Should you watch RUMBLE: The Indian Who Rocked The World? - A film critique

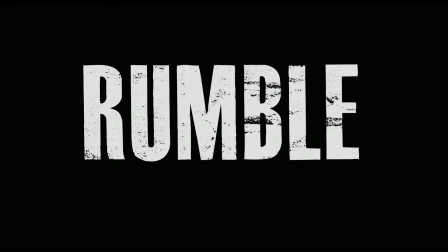[0:00]
Rumble. It's clear and easy to follow. It's about the Indians who rocked the world.
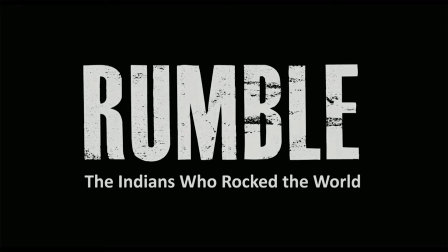[0:07]
This feature-length documentary premiered in 2017 at the Sundance Film Festival, where it won the World Cinema Documentary Special Jury Award for Masterful Storytelling.
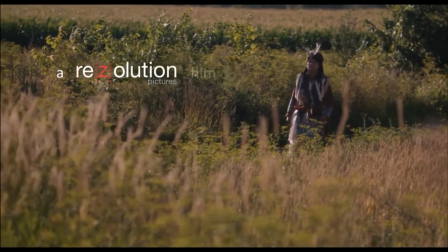[0:19]
The film was produced by Resolution Pictures, which is an aboriginal-owned production company based in Montreal, Canada. And it was directed by Catherine Bainbridge and Alfonso Morano,
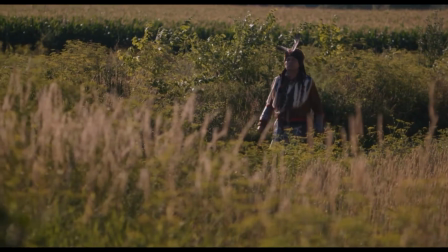[0:30]
who also served as the film's director of photography, which enabled the filmmakers to focus on a strong visual narrative with enticing visuals.
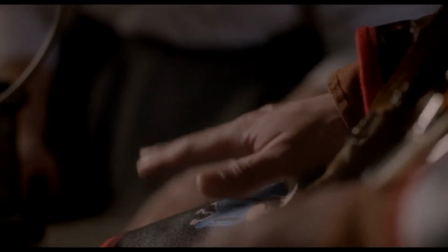[0:39]
The production of Rumble starts with the recreation of an ethnomusicologist recording a musical session of a Chippewasin in 1907, which sets the scene for the film. It juxtaposes the idea of Indians recording music because the government thought it wouldn't survive,
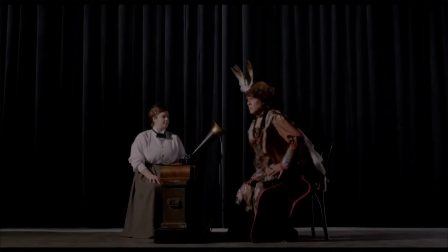[0:56]
and Indians recording music because they love it.
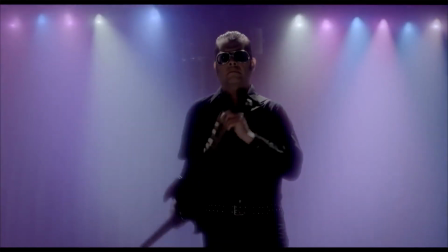[1:00]
In one brilliant camera shot of transitioning the Chippewa singer into Link Wray, who happens to be played very well by the Mohawk musician Derek Miller,
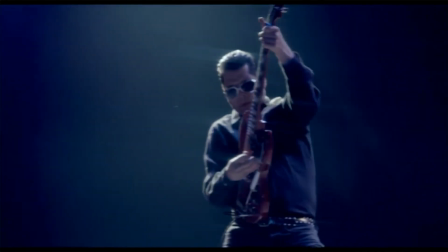[1:09]
we, as an audience, can start to understand how these early recordings from 1907 influenced modern music in North America.
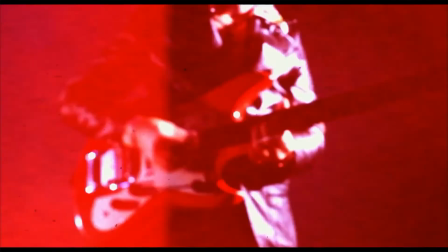[1:18]
From this point on,
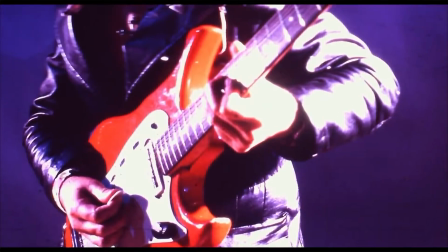[1:20]
the film is then broken into several segments that track Indigenous musicians' influence and contributions to the music industry in north america from its early
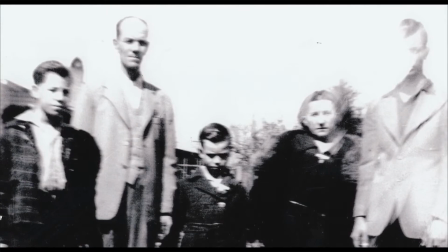[1:28]
beginnings to its current musical landscape first musician to be addressed is link ray
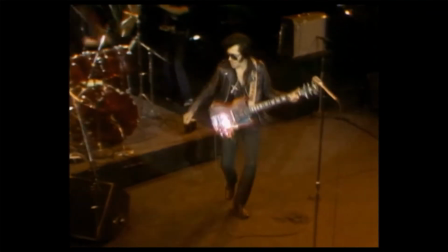[1:33]
cherokee and shawnee guitar player influential to almost every aspect of the
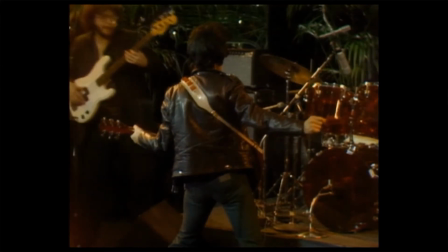[1:39]
rock and roll guitar sound from inventing the power chord to playing with heavy distortion link's music was so powerful
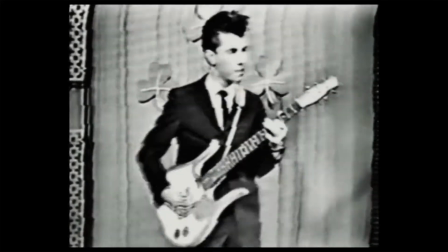[1:45]
that he had the only instrumental song in history to be banned for fears that it would incite teenage gang violence
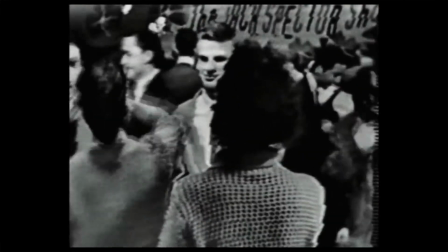[1:52]
The editing here helps to better tell the story by combining visuals from archival photos and videos,
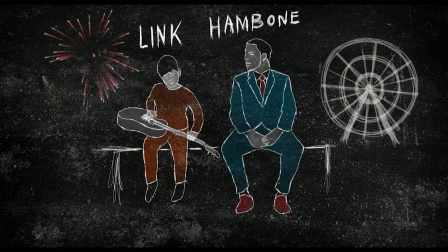[1:58]
interviews, animations, and recreations, establishing a pace that carries throughout the film.
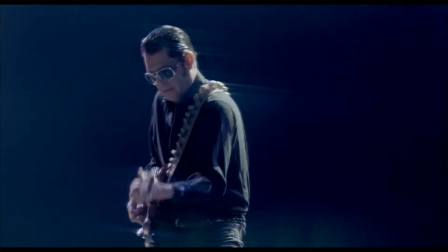[2:04]
A pace which seems to cut very nicely to the eponymous song, Rumble.
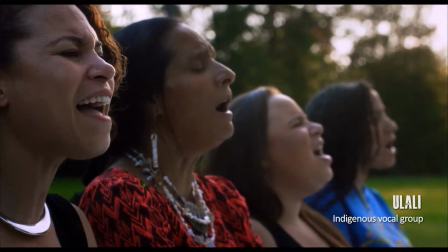[2:10]
Pira Faye talks of her women's a cappella group, Ulali, and the connections they have to the land in North Carolina,
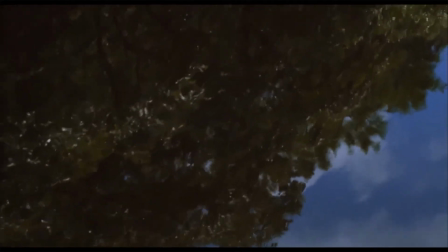[2:17]
which is fortunately depicted in the beautiful cinematography this doc has to offer.
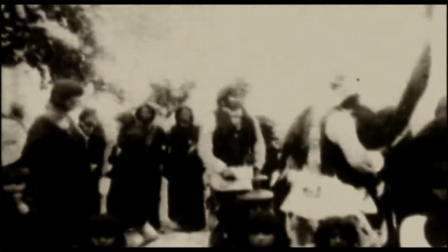[2:22]
It's on that land which several tribes called home prior to colonization,
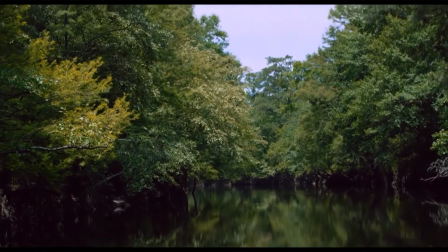[2:26]
and it's on that land where they developed the style of music they were known for.
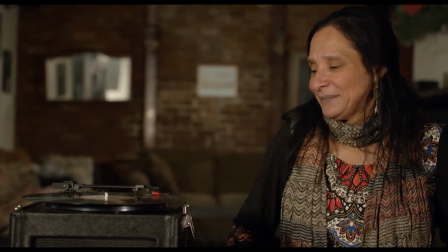[2:31]
From the similarities between the music of the Choctaw tribe and Charlie Patton's Delta Blues,
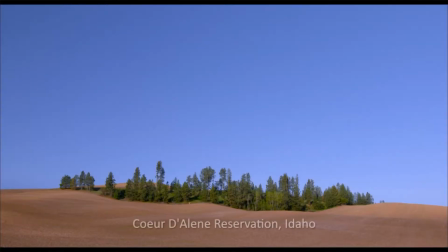[2:36]
to the music of the Coeur d'Alene people and Mildred Bailey's Jazz,
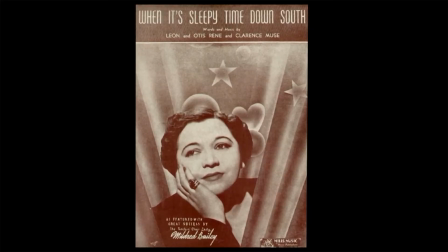[2:41]
it's made clear that the indigenous people of North America most certainly had an impact on the musical direction that North America took since colonization.
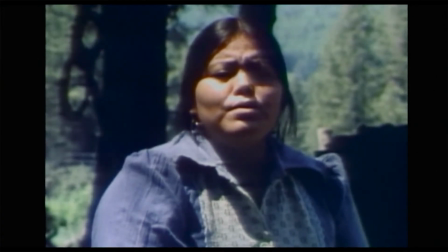[2:50]
And this is all complemented by the music and sound design that utilizes the songs being talked about to provide context to the viewer as well as introduce a new audience to the music in question.
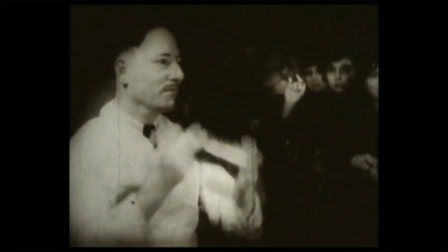[3:02]
Indigenous music was clearly an influence in blues and jazz, which in turn shaped the sound for generations of rock and rollers.
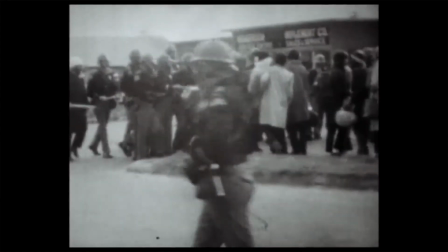[3:09]
But it wasn't always so clear that it had an influence on folk music, that is, until Buffy St. Marie.
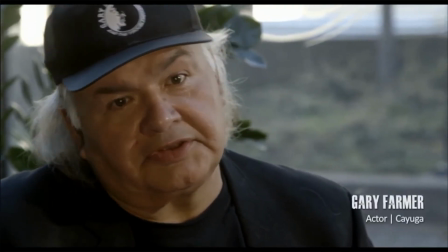[3:15]
Several interview subjects, such as indigenous actor Gary Farmer, attest to how Buffy was the first musical activist that they remember having a large following at the time.
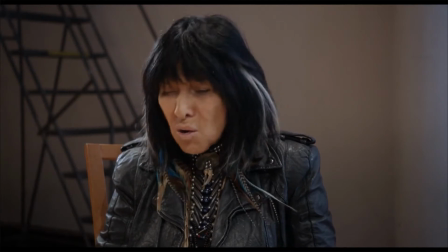[3:24]
Went through some great direction in the interviews, Buffy herself reveals how her music had been suppressed by the White House, the FBI,
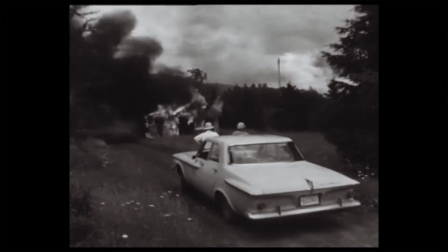[3:32]
the CIA, and many major media outlets, continuing on the theme of cultural suppression.
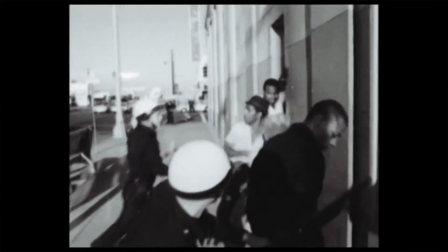[3:38]
The imagery in this sequence is heavier than in others, as it deals with a lot of political activism surrounding racial discrimination in America,
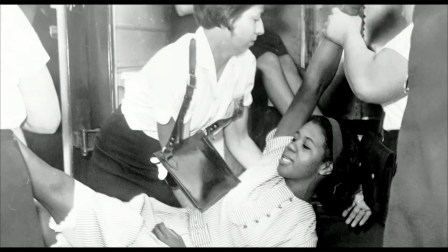[3:45]
a theme that is carried on to the next electrical rock guitar sequence of Jimi Hendrix,
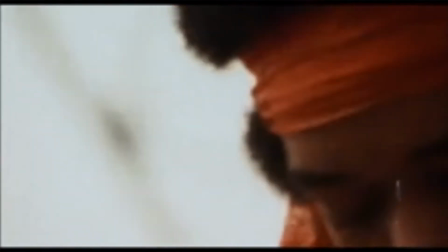[3:51]
Robbie Robertson, and Jesse Ed Davis. From the archival footage of Jimi Hendrix playing the Star-Spangled Banner at Woodstock,
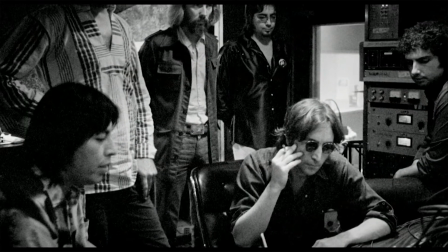[3:59]
to the photographs of John Lennon and Jesse Ed Davis together in studio, to Robbie Robertson playing in the band after touring with Bob Dylan.